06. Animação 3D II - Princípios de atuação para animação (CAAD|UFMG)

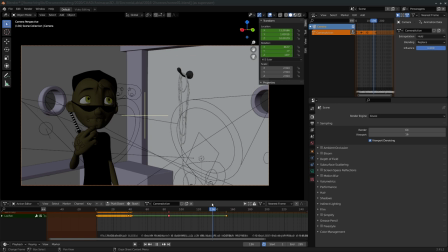[32:33]
E isso aqui tem o objetivo de reforçar o desequilíbrio, a falta de segurança desse segundo personagem.
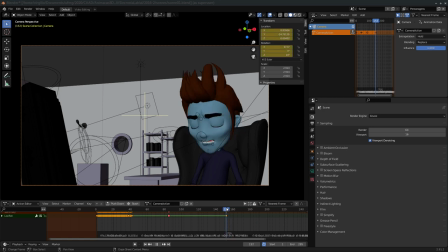[32:41]
Para que então, voltando aqui, o primeiro personagem, ele continua sem paciência, então ele escutou a explicação e ele continua com a testa franzida, ele está aqui com o olho fechado, que
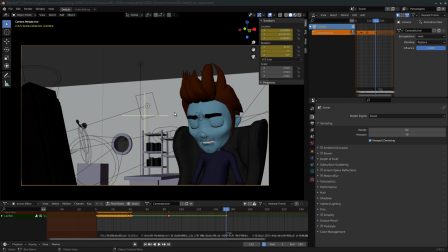[32:58]
o piscar de olhos, né, eles não devem ser gratuitos, a gente não pisca o olho apenas para lubrificar os olhos, né, mas então aqui, ó, o personagem, ele ainda está sem paciência, porque, poxa, eu já expliquei que não é apropriado o vestido de Blade,
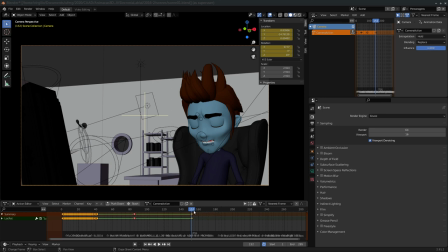[33:14]
o cara ainda continua tentando contra-argumentar. Então, não, cara, ó, não é apropriado. E ele já corta o assunto, porque ele não quer mais conversar sobre isso.
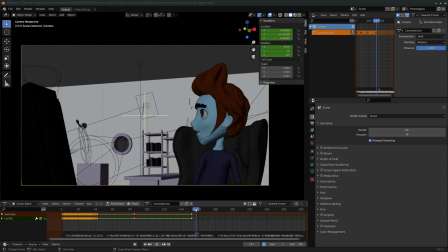[33:29]
E daí, ele só encerra o assunto e fala, cara, não é apropriado. E já corta, ele não vai ficar mais discutindo isso. Então ele fala, ok, Vlad. Então daí ele, nessa mudança de pensamento,
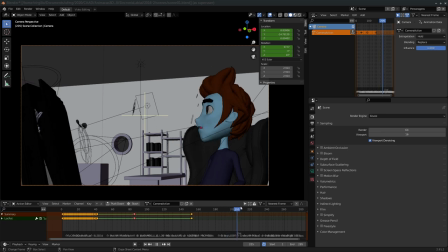[33:45]
ele fecha os olhos e já gesticula pro outro personagem que está lá no fundo, porque ele já quer mudar de assunto, cara.
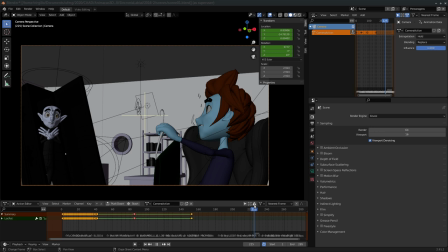[33:52]
Para ele o assunto está encerrado, não se vai vestido de Blade.
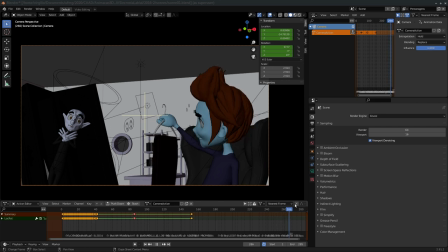[33:55]
Ele só está agora querendo saber qual dessas outras roupas ele vai vestir. Então daí é aqui que entra a pergunta dele lá para o outro personagem, que daí, só por um tom de comédia,
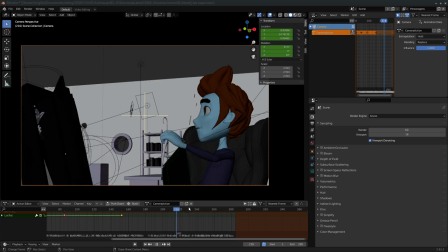[34:10]
eu coloquei ele saindo do caixão aí, com uma cara bem Nosferatu. E para essa atuação aqui, novamente,
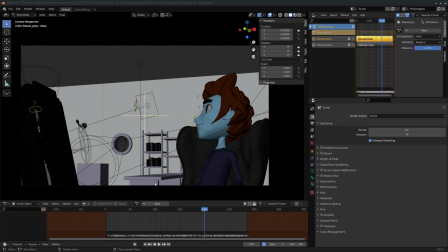[34:25]
as escolhas aqui foram realizadas em dois tempos. Então, para a gente falar de metodologia, a primeira forma de escolher aqui, olha só, eu tenho aqui em cima o editor não linear de animação ligado, porque eu fiz duas animações diferentes.
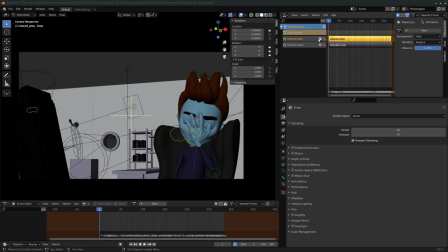[34:43]
Eu vou desligar aqui o rosto.
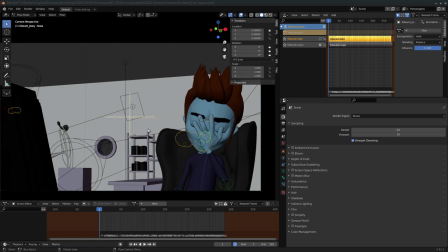[34:44]
Eu fiz uma primeira animação para fazer com que apenas o corpo expressasse aquilo que está sendo dito. Então vou fazer um play aqui, eu desliguei a trilha do rosto.
You can't go to the Baldur's Blade, the vampire hunter.
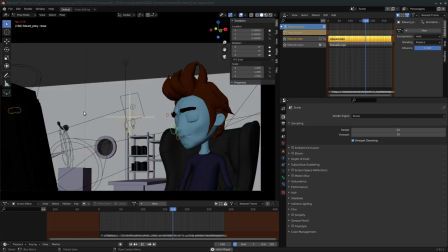[34:58] Yeah, but vampires love Wesley Snipes. Oh, so it's inappropriate. Okay, Glenn, the green jumpers or the black leather with the dragon veils?
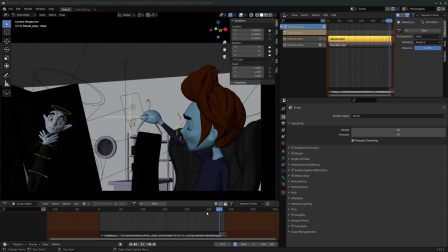[35:07]
Então eu tenho aqui a expressão daquilo que está sendo dito apenas corporalmente.
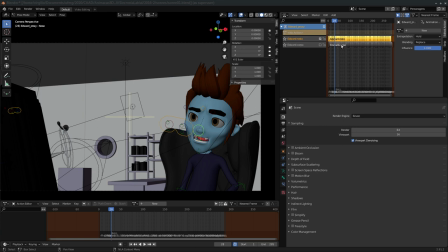[35:13]
E, em contrapartida, eu também tenho, eu vou desligar agora o corpo e a gente vai ver apenas o rosto dele.
You can't go to the Baldur's Blade, the vampire hunter. Yeah, but vampires love Wesley Snipes, so it's inappropriate.
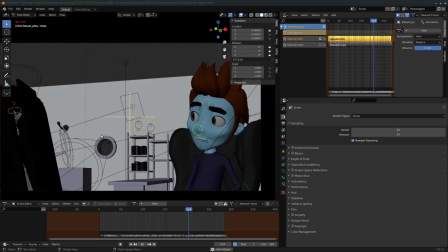[35:29] Okay, Glenn, the green jumpers or the black leather with the dragon veils?
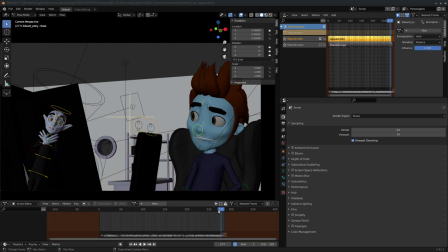[35:34]
E aqui, gente, eu estou trazendo essa diferença justamente porque eu tenho algo aqui,
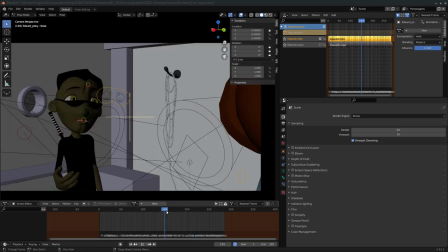[35:40]
ó, eu vou pegar um frame específico que ele tem uma mudança muito drástica
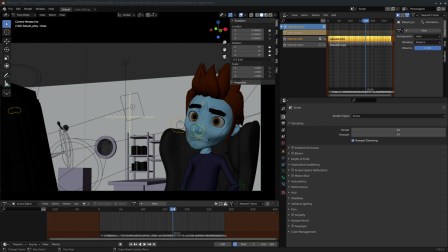[35:47]
no queixo. É, como nós estamos trabalhando com animação, e a animação ela é um meio que depende de uma câmera, de um ponto de vista, né?
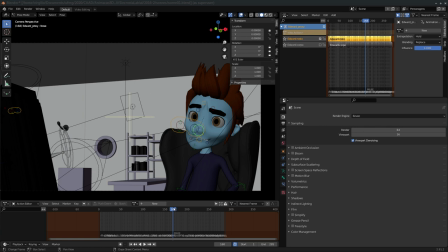[36:00]
É importante, e aqui eu fiz essa animação do rosto posteriormente à animação do corpo, tá? Porque de modo a articular convincentemente os fonemas que ele dizia
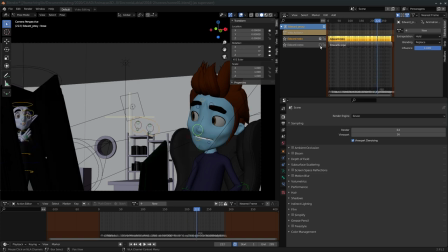[36:15]
para a câmera, aqui, se eu ligar novamente o corpo, olha só, ele está em perfil.
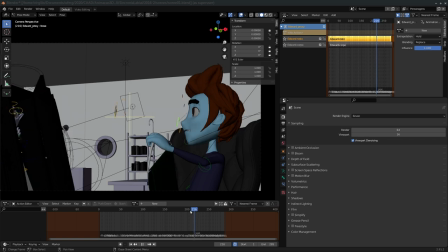[36:22]
E eu desejei fazer uma articulação da boca dele de forma que ficasse bastante convincente os fonemas pronunciados.
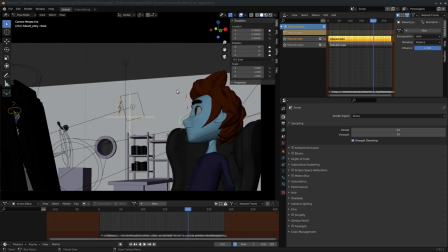[36:33]
Então, aqui o que me importou foi como o resultado ficou na câmera. Tá?
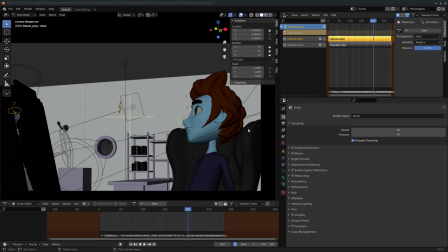[36:39]
Então, se eu olhar de frente o rosto dele, pode ser que a articulação do rosto não fique boa mesmo em outros ângulos. Eu tomei cuidado para que essa articulação ficasse boa neste ângulo aqui, por exemplo,
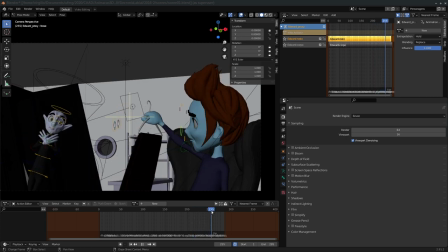[36:54]
em que ele está de perfil, que é mais difícil a gente compreender o que ele está dizendo, né, ou ver, fazer uma leitura labial dele quando ele está de perfil.
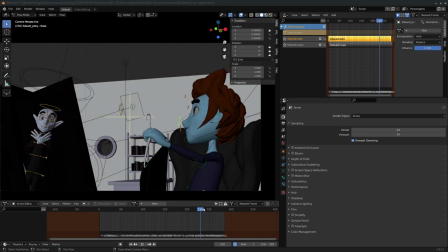[37:05]
Dessa forma, eu fiz articulações que, se a gente olhasse de frente,
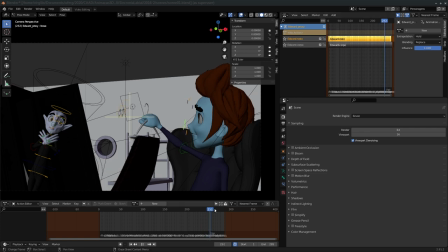[37:11]
elas ficariam muito estranhas, mas que elas ficam melhores aqui de lado.
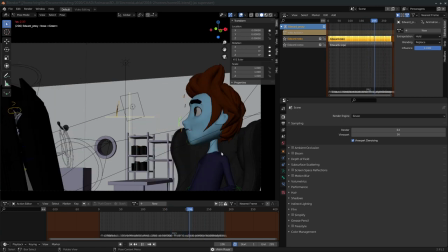[37:16] Ok, Glenn, the green jumpers or the black leather with the dragon veils?
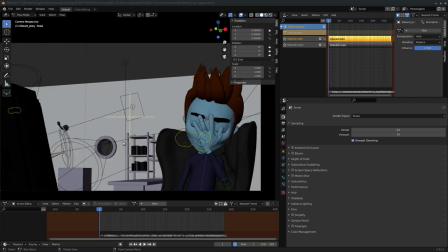[37:21]
Tá, aqui, inclusive, contando, né, da taxa de frames do meu computador, pode não ser fácil de verificar, mas eu vou deixar tanto a animação renderizada quanto esse exemplo aqui disponível lá no Moodle para que vocês possam baixar e verificar por vocês mesmos,
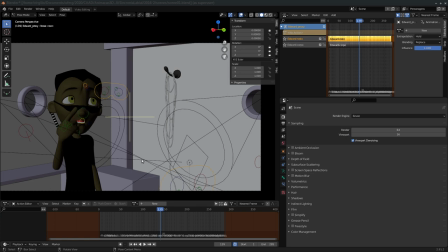[37:38]
tá? Então aqui, gente, eu vou encerrar essa primeira aula aqui que a gente começa a tratar de animação.
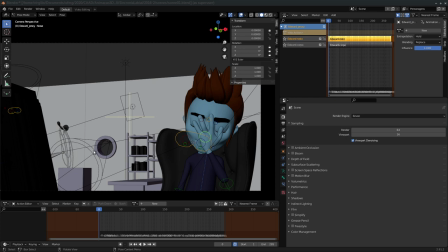[37:46]
Para a semana, eu recomendo que vocês leiam o TCC da Sarah para compreender melhor sobre a abordagem de Ed Hooks, né, aí transposta e adaptada do Stanislavski,
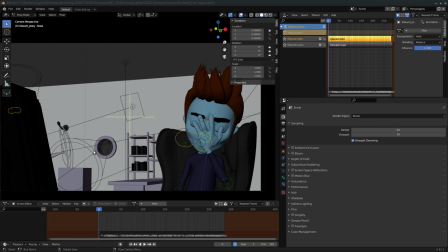[38:00]
e comecem já a fazer essas perguntas e rascunhar alguns possíveis elementos de referência. Vocês podem começar a se gravar, buscar referências em séries, vídeos, filmes que vocês conhecem, ou mesmo se gravar.
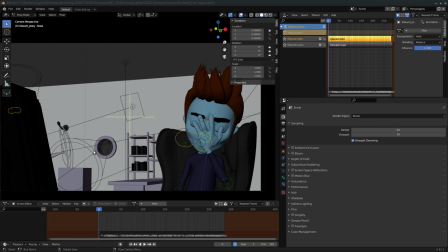[38:16]
Eu recomendo que o máximo de repertório, o máximo de referências que vocês puderem obter, é recomendável para que vocês tenham aí um repertório a partir do qual escolher as opções de atuação, tá certo?
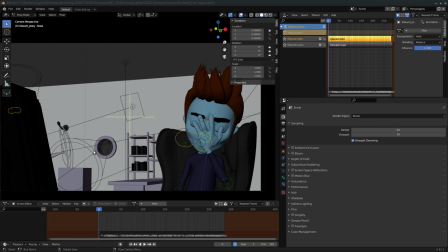[38:32]
Então, para a semana, ficam essas recomendações para vocês e a gente se encontra na próxima aula. Então, obrigado e até a próxima aula, até sexta-feira.